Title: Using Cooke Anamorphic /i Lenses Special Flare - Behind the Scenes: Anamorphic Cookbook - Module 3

I feel this would shoot drama and make it way easier on the eyes than the Atlas.
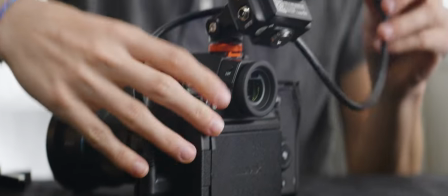512s
We also only shot this in high key situations and it really works for high key stuff. The roll off on the highlights is pretty, pretty nice.
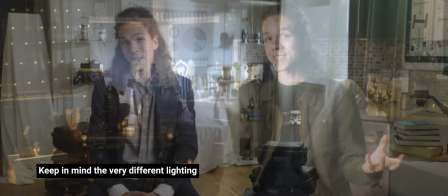520s
And I feel the contrast ratio is different between these lenses in terms of how it behaves at highlights and how it behaves at the shadows. So I'd go for this for like a more dreamy, wow dreamy. That's so classic. Say something dreamy and point to a unique, different, unusual type of lens.
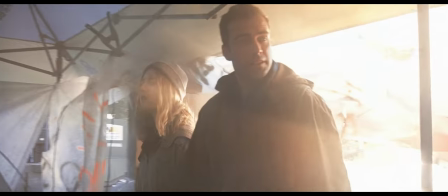539s
It's just like such a cliche. Thinking about two films that I shot before, Up and Away, which is my graduation project.
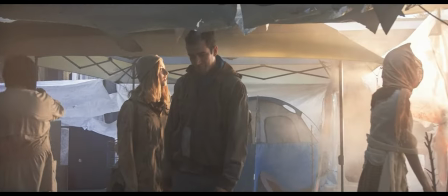546s
It's like a harsher sci-fi post-apocalyptic story. I think I'd go with The Atlas.
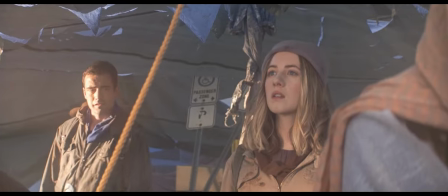551s
I think the harshness of that world is well-matched by how The Atlas delivers an image.
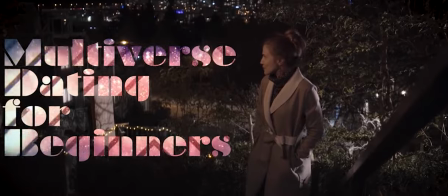557s
While if I were to shoot Multiverse Dating for Beginners, which is another short that I DP'd, I think I would go for The Cooks.
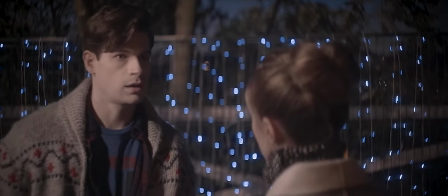564s
I think the look of it lends itself to that story in a way that serves it better than The Atlas would with its harshness, the flares and everything. Did we have the budget at the time? Absolutely not. After we shot that first part of the video, I went and did a little more research on these and figured out what the little I means, like the Cook I or slash I, I don't know how to say it. It's the name of a protocol for metadata capture and it's Cook's attempt at creating
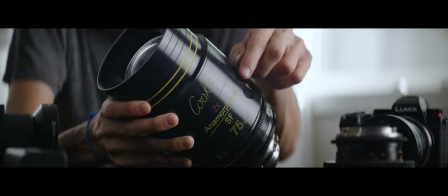598s
a standard for adding metadata from the lenses onto the film files that are being captured.
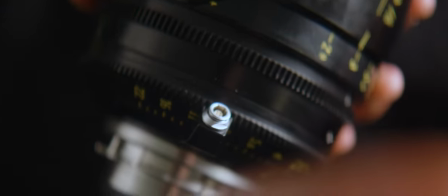605s
So your camera has to be able to read the metadata or it has to have a Limo port that can store these values. And the amount of information that is collected, like you get focal length, you get exact aperture, stop, your focus distance for every frame of the shot among lots of other info,
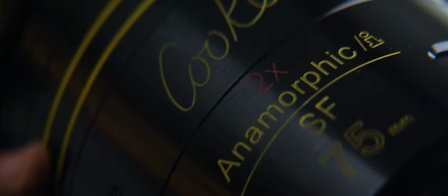623s
which means embedding electronics in multiple levels inside the lenses. And that also helps increasing the price to the $30,000 very clearly. That does help to films that have a heavier VFX workflow that you need to collect all of this data. And if it just comes with the shot, that's amazing. More manufacturers should incorporate this.
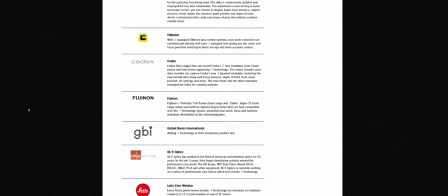649s
I was reading the documentation, apparently Canon and no DigiGear and some other makers already have like their own commands using this protocol,
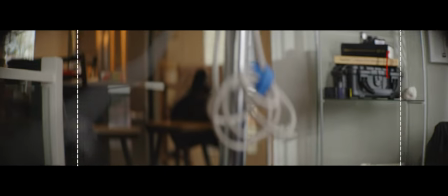658s
but it's not very common. The other thing that we noticed is that these lenses have warping as you pan them.
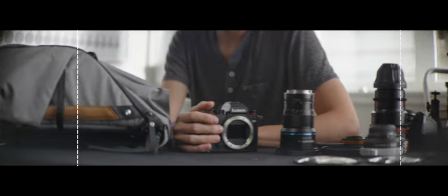667s
It doesn't happen on all the focal lengths and it usually happens on the outside of the 4x3 Super 35 frame,
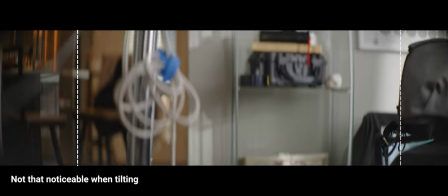674s
but we recorded it anyway, so you can see it and feel less bad about your warping DIY setup,
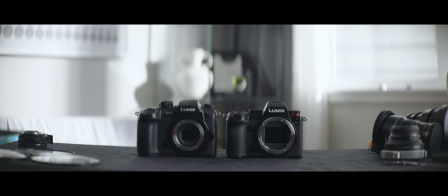681s
I guess. The last thing is all these lenses breathe as you focus, and it's not that bad. It's pretty great, actually. So these were some of my afterthoughts. Like, went to bed, thought about it, and was like, oh, I shouldn't really add to that video. And this is it. We're shooting with the 25 on there. Shooting on the 50 on here. And yeah. Thank you for watching. And I'll see you in the next one. Czitza Verhelings out.